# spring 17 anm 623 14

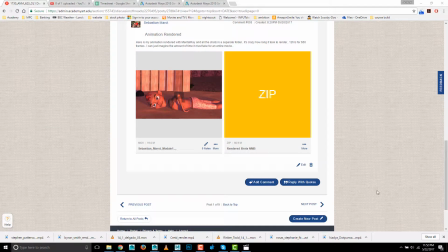First up is Sebastian.
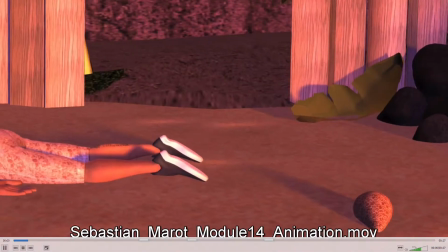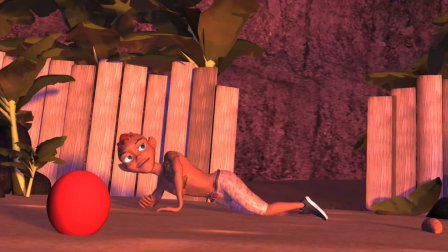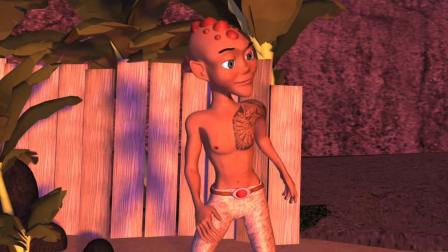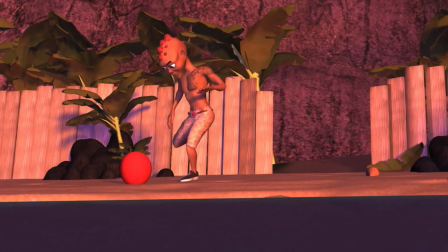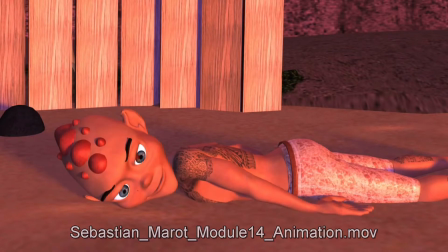All right. Yeah, nice work. I can see that you've made a lot of improvements from the last time.
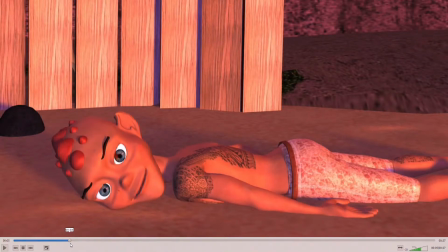Again, I love the breath there. Really like how you've probably would benefit from some motion blur this render. Lots of detail on the hand and arm movement there.
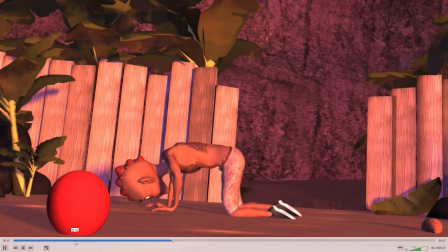I like how he goes up on his elbow, pulls up the knee, second knee, gets on his feet.
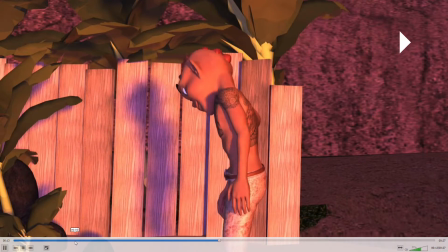And then here's where you had that really stiff pose, and you have that tilt there,
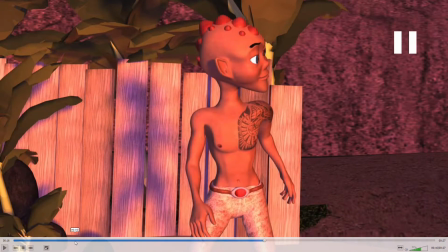and then he turns, and that's much better than what you had before. I think you could have a little bit of
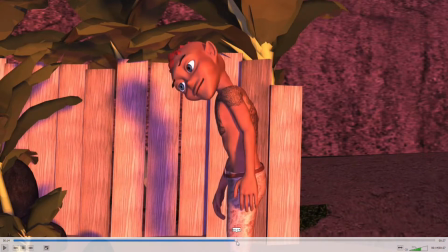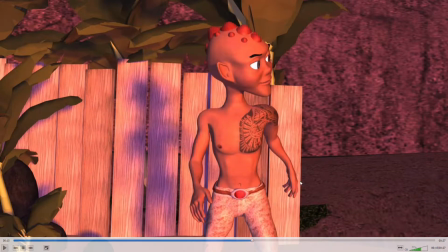maybe a little bit more going on the wrists, just a touch of maybe follow through on the wrists, because they seem kind of stiff.
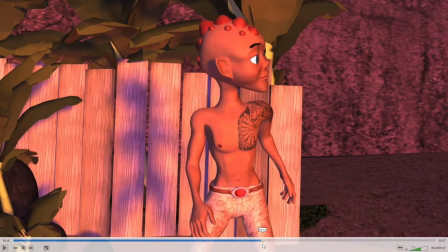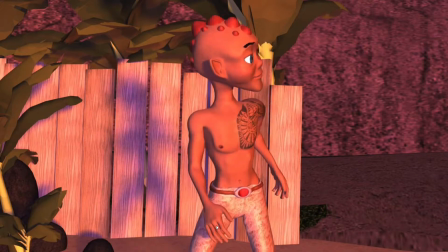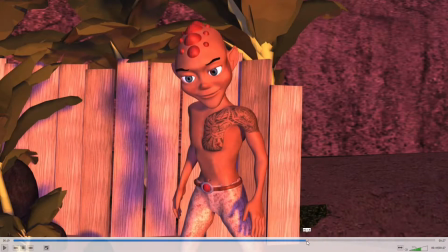There's something a bit too kind of jerky about his foot movements here. You might want to just make those a little smaller. Right there, that kind of that jerk forward is particularly jarring.
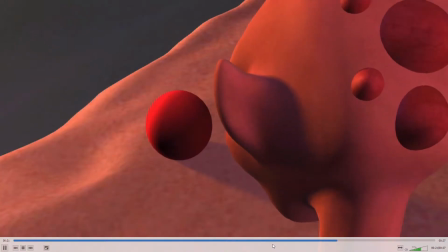There. The double take works. And that works.
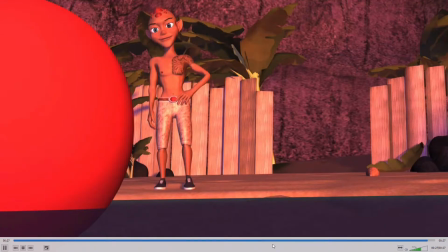Yeah, and the kick has improved quite a lot.
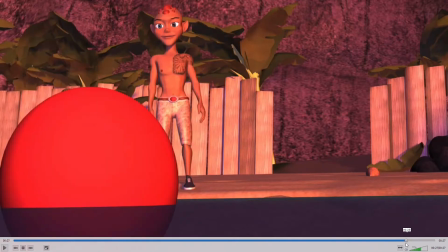I like that he comes into this pose at the end, and it looks like again you're breathing, which I really like.
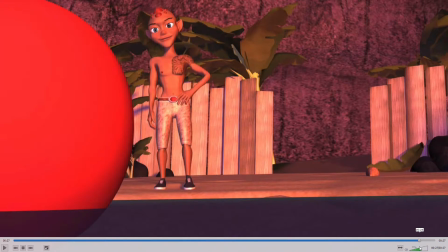But the root and the legs look a little bit frozen. So again, maybe if you could kind of have him shift his weight over one leg, as he puts his arm down, that might um, liven that up a little bit.
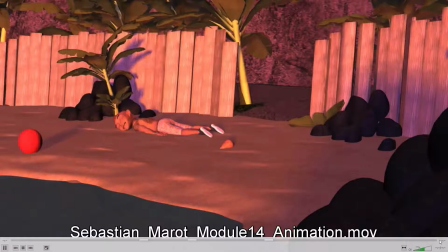But yeah, let's just watch it one more time. Overall, this is a real excellent job on this.
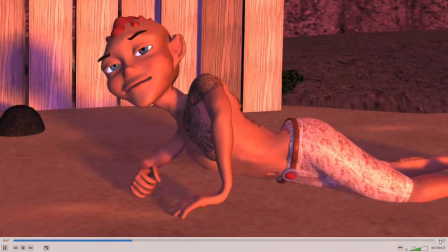The render looks nice. I like the kind of bluish shadows to contrast the pinkish light.
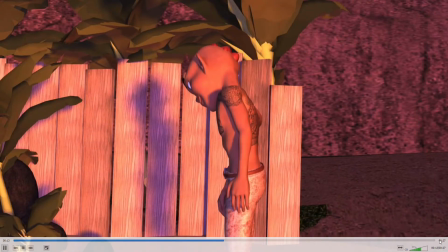Um, Nice soft shadows.
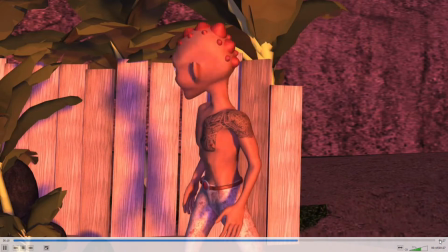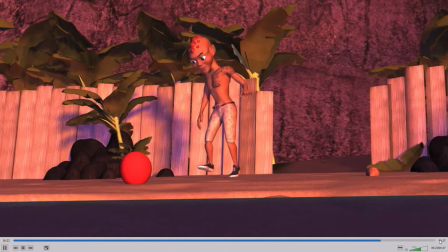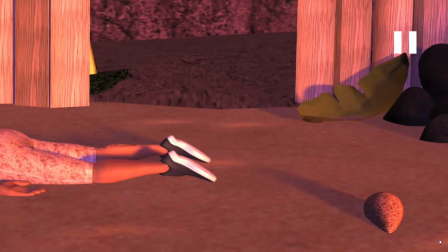Yeah, really great work. Yeah, just all around excellent piece.
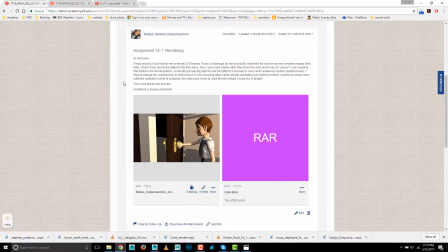Next up is Nadia.
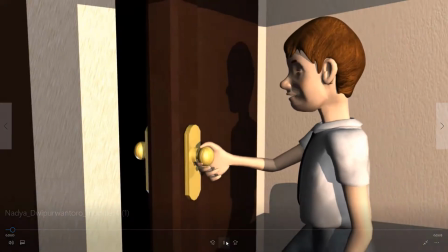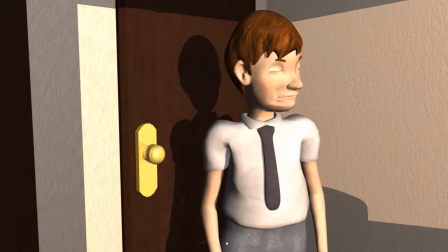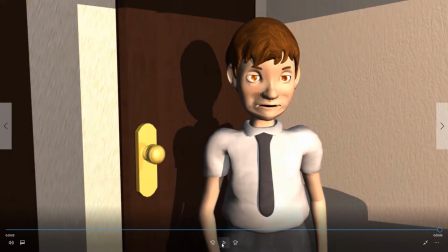All right, let's watch it again.
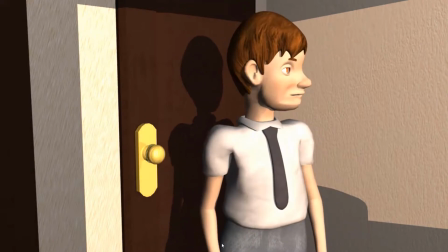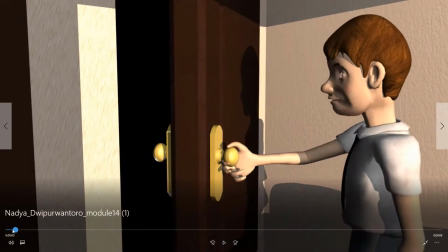Yeah, it looks like you got some emotion from that pause, from the sigh.
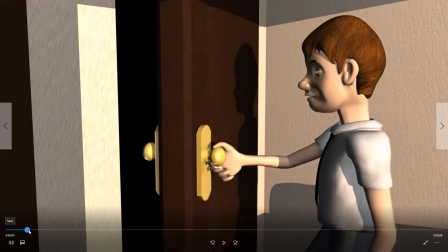I meant to say. Um,
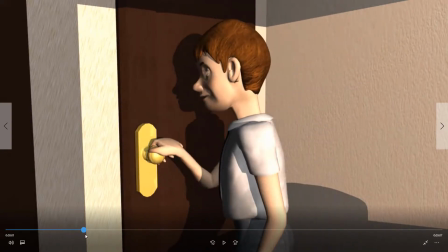and I like that you've got the kind of pause on the hand there before he releases.
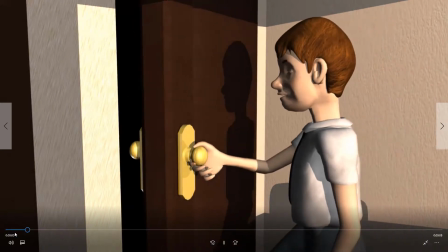I think that's an improvement.
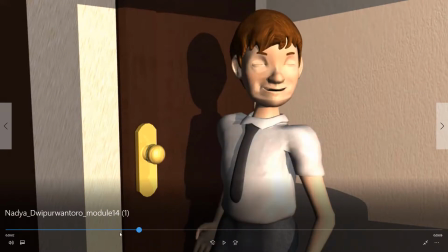There's something about one thing is about this movement towards the door.
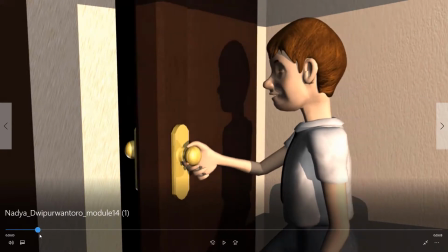Like, see how his whole arm and his body are moving all together.
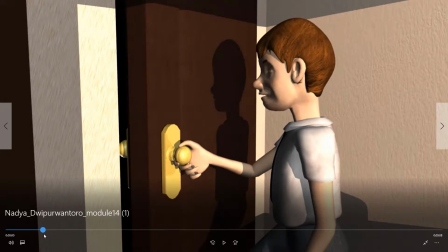I'd kind of like to see him maybe just take a step,
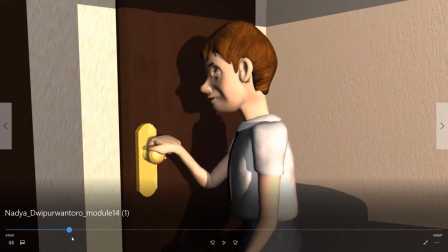like maybe go from like, because that's also, is that just one big step?
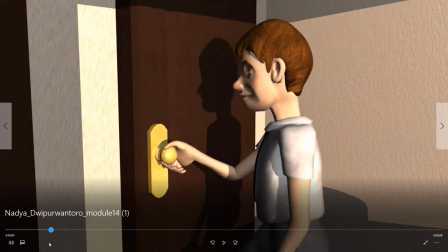It seems like for closing the door, it's kind of on the long side.
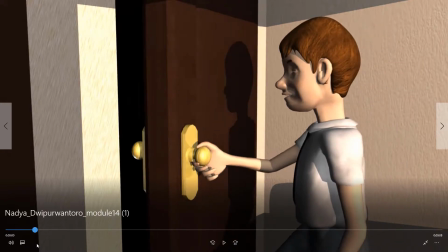So I might do a shorter step, maybe to here or something, and let him stop.
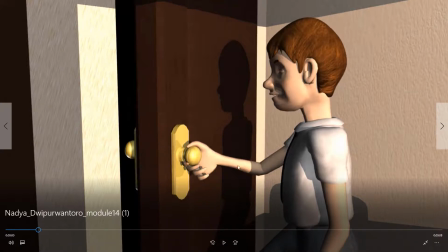And his legs at quite an angle to go this short distance, and then use his arm to do the rest of the way and let his arm stretch out.
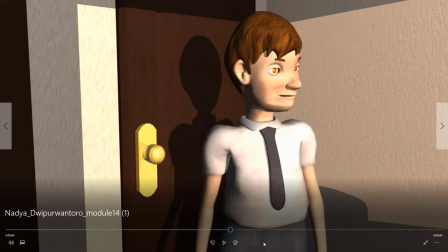Um, you could give that a shot. And there's something not right to me about this turn.
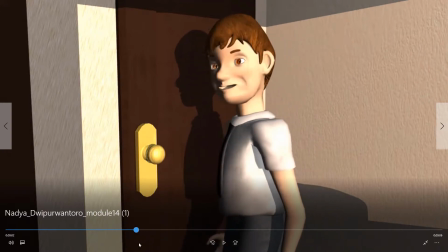I think part of it is
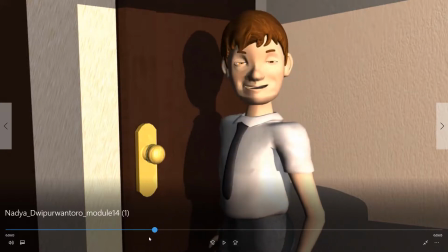this leg here seems to be lifting up a lot, but also the arm movement is a little awkward.
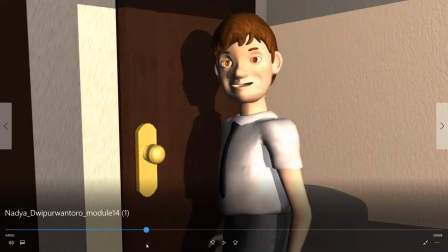So I think like maybe let the arm trail behind.
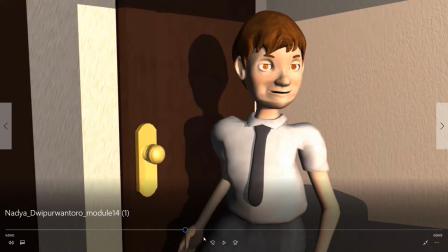I think the way it's sort of following the leg looks odd. So if leave the arm straight and behind him for a moment, and then if you want,
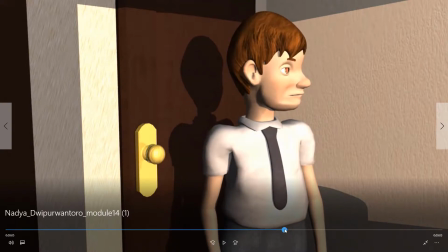he can kind of swing it around a little bit afterwards, like kind of like you have there.
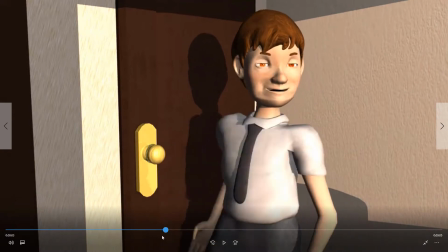But maybe I think it's just the way that all kind of moves at the same time in this area is sort of
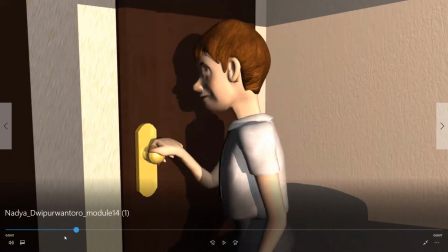distracting me.
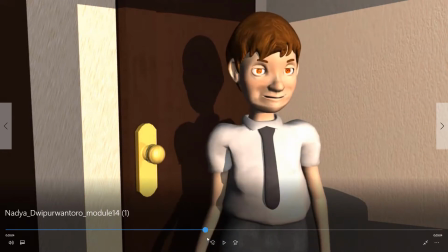Maybe another blink or two in there too, because his eyes look a little, after this point, they're looking a little, I don't know, dead or something.
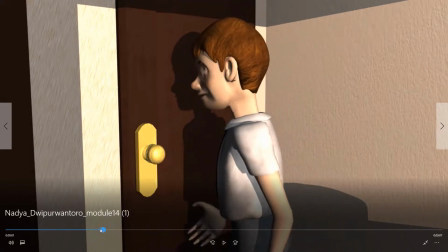Another thing about eye movement is with the one exception when you're tracking a moving object,
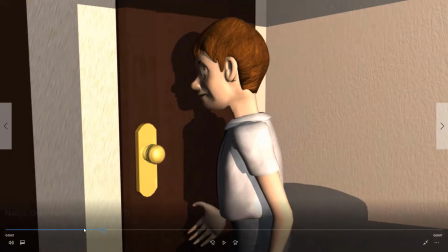like you're watching someone walk across the room, that kind of thing. But besides that exception, eyes move in what they call darts, these very quick movements.
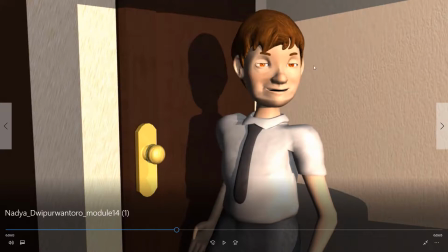So if you have a couple of these little eye darts where they kind of jerk from side to side,
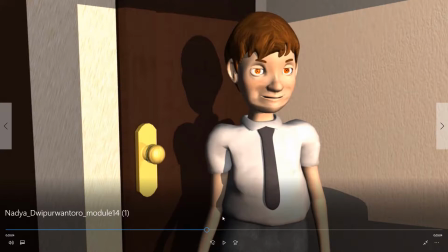go to one, hold in one position, and then jump to the next position, really in one frame. Like it's like you don't even have to see the movement, but see how his eyes are sort of always
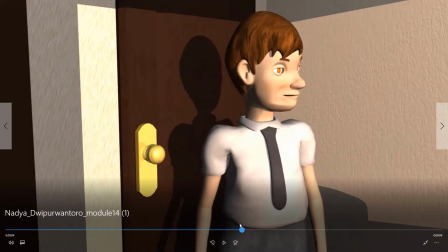moving with his head, and normally the eyes are kind of locked on something that they're looking at.
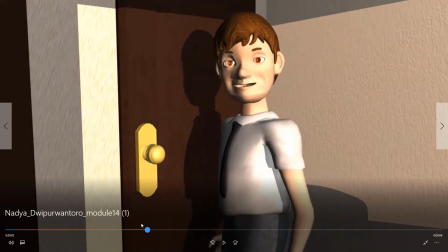So I think that the eyes will feel more alive if, for example,
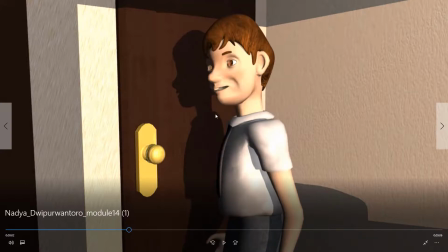you keep them held on the door handle for a moment, and then they kind of dart to look in front of him,
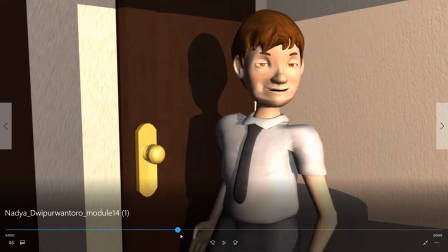and then they stay pointed in that direction as his head kind of catches up with his eye direction.
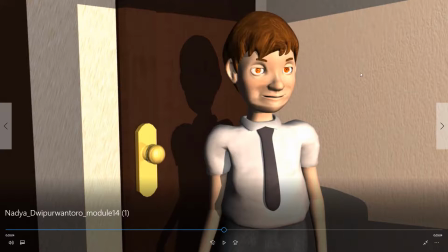And then again, you might dart to look to this side of the screen and then turn that way,
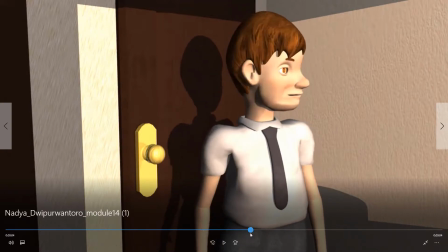rather than having the eyes kind of move with the head, which makes them feel a little bit dead.
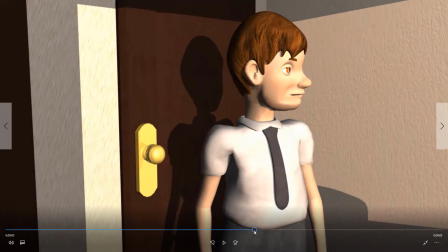But all that said, this piece is looking good. You've got a lot of detail. The render looks good. There's emotion there with the sigh, and it feels like something kind of realistic, which it's appreciated.
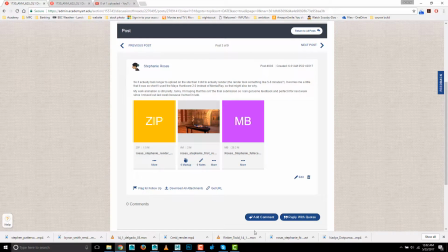Next up is Stephanie.
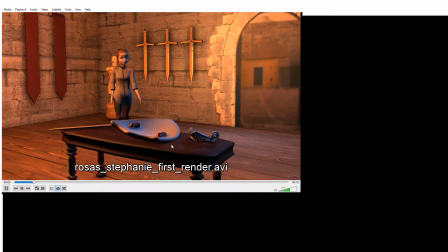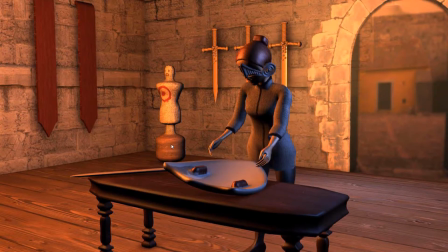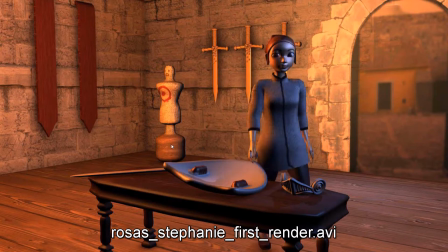All right. So yeah, this is looking good. It's got a lot of good poses there.
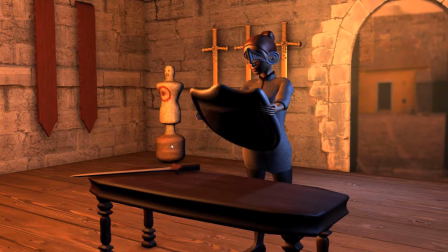Um, I think the render turned out very nicely, especially considering it's a hardware render.
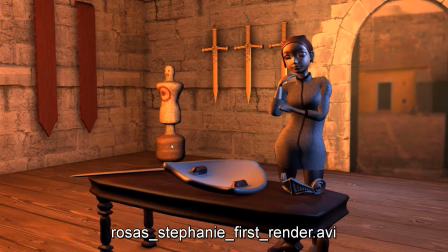You got some good shadows and colors of the lights and textures are looking good and all that.
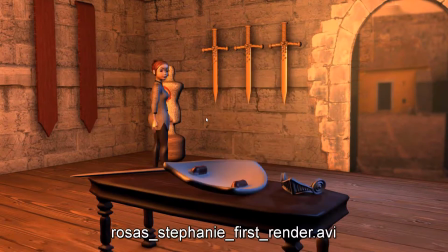Um, let's focus in on the animation. First of all, this walk is very fast and sort of jerky and awkward.
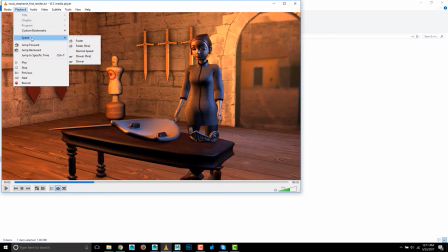You'll notice if I'm just going to slow this down a couple times
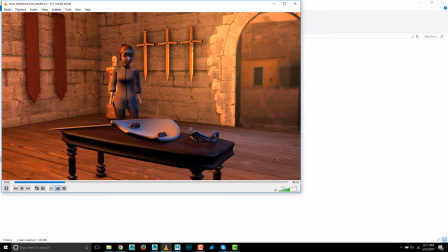and watch it again. And that's maybe too slow now at the beginning, but that last little part is still even really fast.